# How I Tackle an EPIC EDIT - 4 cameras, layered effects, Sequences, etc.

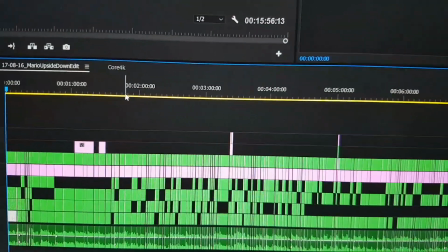Rather than deleting everything that isn't the shot that I've used, which I used to do,
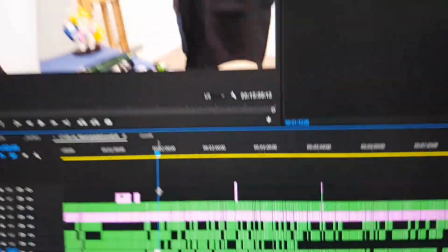now I just drag them to a topmost layer, and then when I bring the individual sequences up to full size,
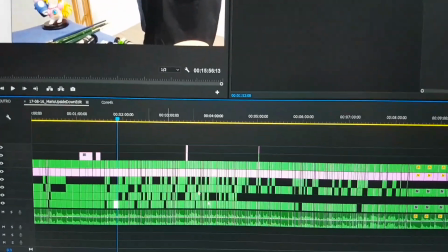then it takes up the whole frame. So that, yeah, if I ever need to swap any camera angles, they're still there to go back to, which is useful. It's nearing the end of the day. I wanted to show you like the end of my editing process, but the rain is so loud outside, I don't know if you'll hear it, but I'll try.
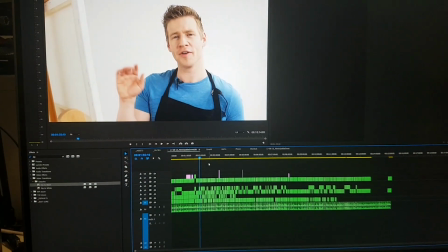So you remember at the start of the vlog I showed you the quads?
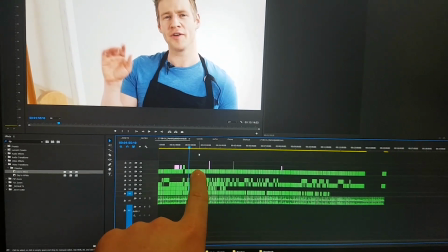Well, they're all still there in these 4 layers, but I've clicked and dragged the camera angles I wanted to use up to this layer.
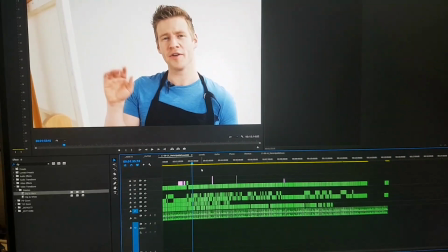So this layer here is my actual footage layer, and then there's a few overlay layers on top.
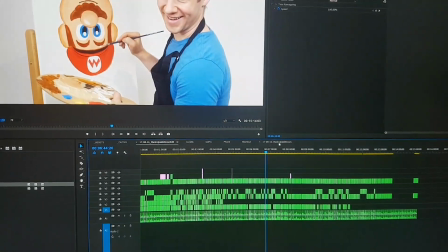Otherwise, this is the main sequence, and so when this is done, I take it out into a new sequence.
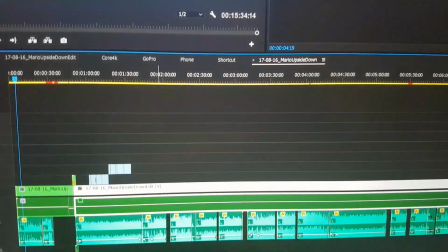So all of those layers I showed you are inside this single thing here.
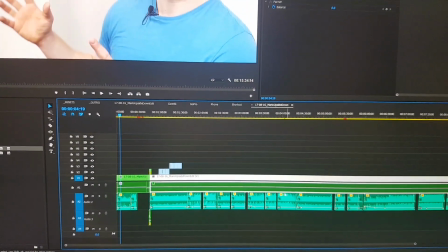And again, the same sort of thing is that it's much easier to make adjustments and changes.
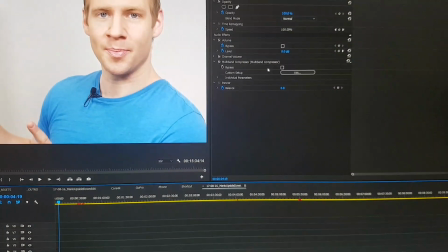So the whole thing has an audio multi-band compressor, which really brings up the tones.
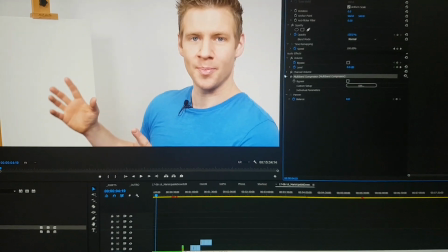EQs, when I use my lapel mics, tend to go a bit funky. They're usually a bit muddy, so I try and brighten it up a bit.
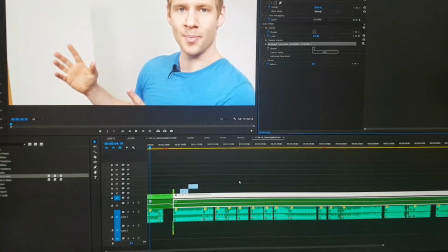And then I also have music going through the whole thing. I don't want to bore you guys with this stuff, but this is what I'm doing all day.
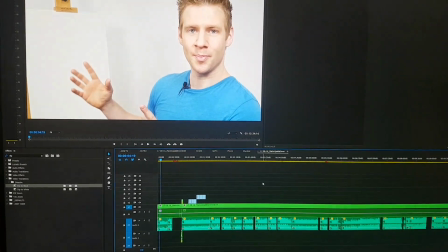It's like just been one solid day of a very intense 4-camera edit. So I just thought I'd show you a bit of behind the scenes.
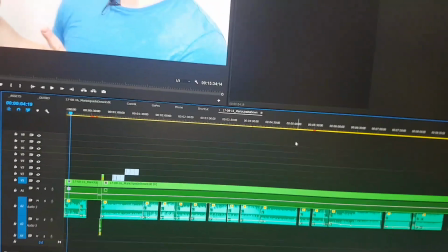The music is like hugely pivotal to like telling a story and setting a mood and adding punctuation to jokes.
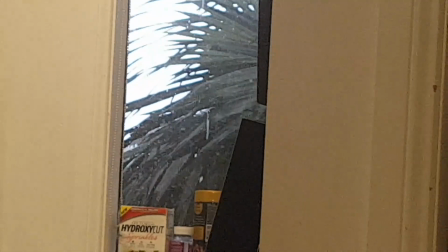Man, you listen to that. It is raining so heavy outside.
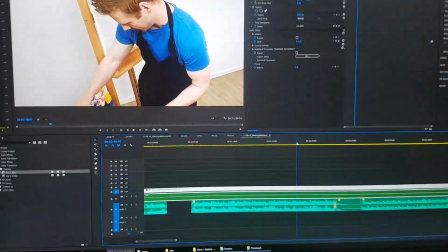I want to show you some sound, but I sort of can't because it's like so loud.
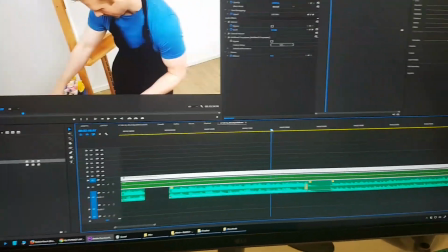I'll just give you a rough example of one thing, is to add comedic punch to cuts.
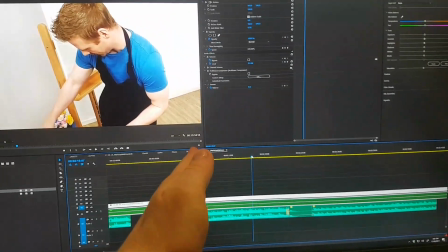I like to just stop music dead on the beat of a track. So for example, this bit,
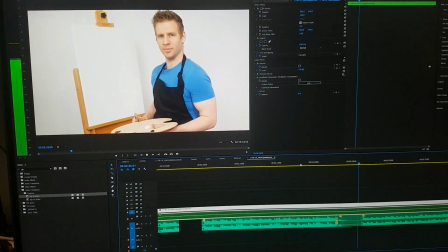I have no idea what I'm doing. I'm going to try and mix this.
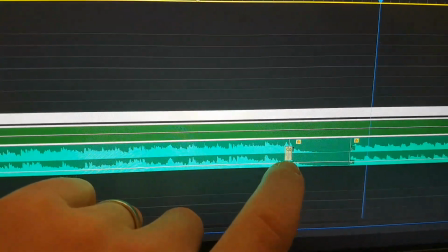So I find like stopping the music on the beat, and you'll notice I actually cut the very end of the song and put it on the beat so it didn't sound like it stopped dead,
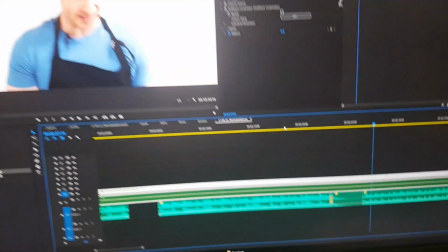it sort of ended naturally. Sort of helps add a comedic highlight. And that is basically my editing process. And I guess that's today's vlog. Aside from that stuff I showed you in those steps and layers, I just throw in my intro, my outro. There's usually some overlay like footage of the game in this case because it's a sponsored video, and then in my end card I also do my custom end card. But yeah, that's the video. Oh, it stopped raining. Good love Victorian weather in Australia. It'll probably be like beautiful and sunny in about 3 minutes. What was the sound?
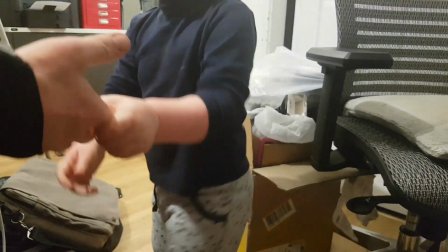You want to show me? What happened?
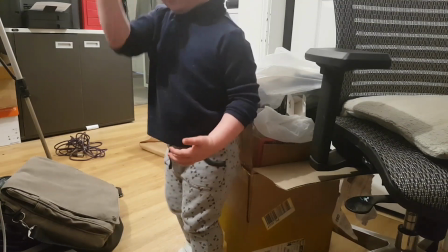The eyes fell from the sky? Come and have a look. Okay.
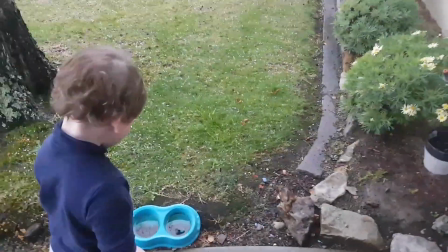Hurry, hurry. Oh, the ice fell down? Wow, that's why it was so loud.
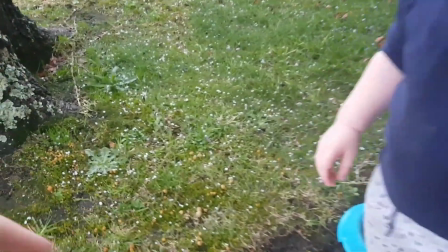Did the ice fall from the sky? Look. Wow.
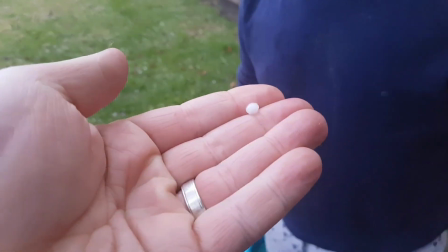The ice.
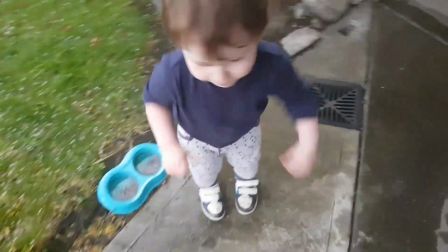Is it cold? Cold.
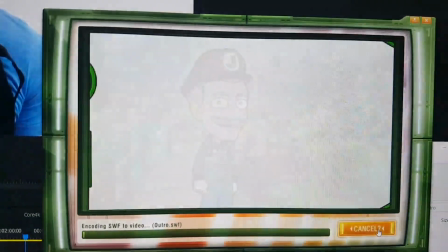And this video's custom end card is Mario Jazza. Oh, I love these things. Okay, so I'm gonna wrap up with the question of the day. Began says, what's the boom arm you use for your webcam? This thing. This is a boom arm. It's actually a Rode, I forget the name of it, boom arm for microphones. I have the same one here. I'm sort of addicted to boom arms. My vlog camera is on a boom arm at the moment. It's just way too convenient to be able to just move things around, put them out of the way, bring them in when you need them. For the vlog, I can position it over here if I'm like doing a call and want to show something in the screen and all that stuff, and I don't have to hold it the whole time.